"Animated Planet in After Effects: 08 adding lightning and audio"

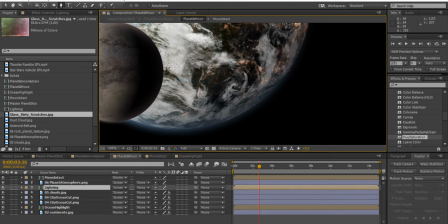So what I want to do is I can see there's like some kind of storm formation over here I'm going to use the pen tool to
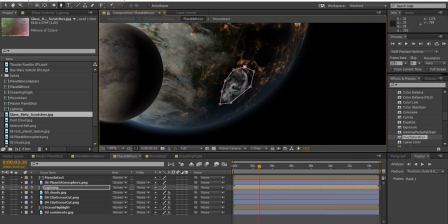go around it like this and join up those dots and once you finish joining up those dots it will only show you what's inside of them and if you if you deselect it looks pretty crap because there's a solid edge on it so we need to go to the lightning masks mask one and
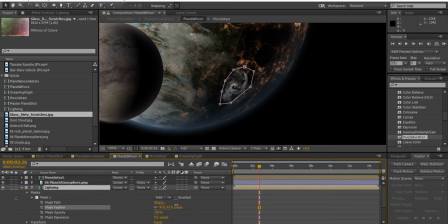increase the mask feather slightly like this and you can even decrease or increase the mask expansion so you can choose how much of an effect that lightning has on your surrounding areas but that's fine with me.
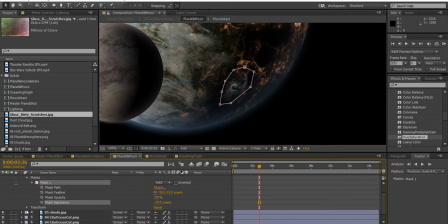So I'm going to go down to transform and go to opacity and then at this point in time at two and a half seconds I want there to be I want to see the lightning lightning is obviously
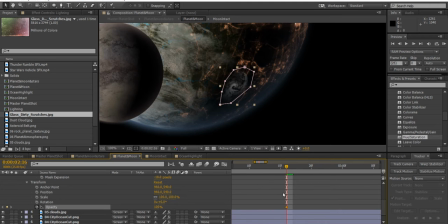super fast so I'm going to zoom in so I can sort of see individual frames and I drag my time slider and drag the opacity down to zero and maybe the first flash of lightning actually I only want to be at 50%
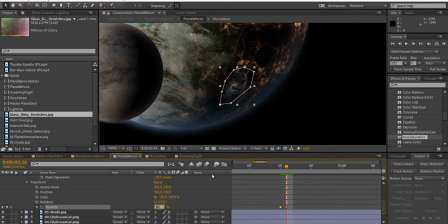sometimes we see before the actual lightning bolt happens maybe there's a faint thing that happens beforehand so the first flash of lightning will be only at 50% and then it has to go back to zero again the exact frame afterwards
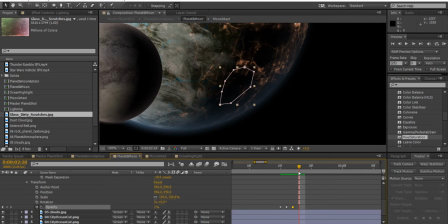and we go to the next frame along so it is frame by frame animation it's quite painful but it's how it's done we're now going to drag the opacity to a hundred percent hit enter and then the next frame back to zero the next frame back to a hundred percent
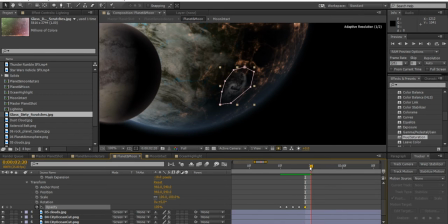and then the next frame back to zero okay and then if you just go and play that real quick you should see there's a brief flash and it happens so so quickly but it's with three flashes it's just enough to see and
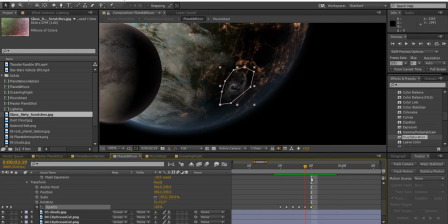again when we see sort of sheet lightning often one bolt of lightning will cause a
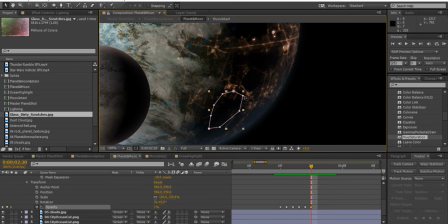chain reaction and there may be a lightning happening somewhere else as well so what we can do is drag or drag this shape of this mask around now so I'm just going to move this
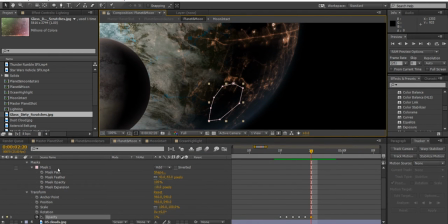up so I can see a bit more and if I go to mask path mask path is this it's the shape of the mask it tells us where it is so at this point in time I want the mask path to be there and because I like the fact that I can see
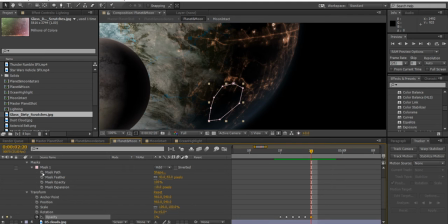this sort of hurricane shape when it's selected and I'm going to click on a keyframe for mask path and now I'm going to move that path around and I'm actually going to increase my the opacity maybe I'll leave it at zero there
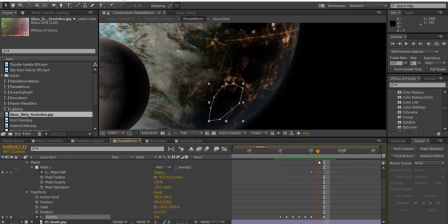so after that flash of lightning there'll be a pause for a whole frame and in the next frame after that the opacity will be at 100% and it's important that I can see the clouds lit during a bolt of lightning as I move my mask shape around so you can move the
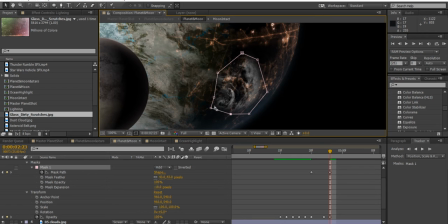edge point of your mask shape to perhaps this area over here like that okay and so now the mask if you just drag it along you can see actually moves like
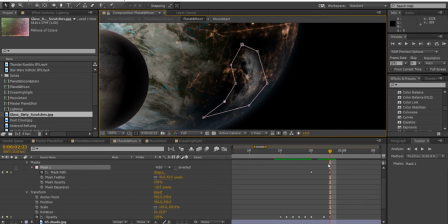that and so that by the time the next sheet of lighting happens it's over there.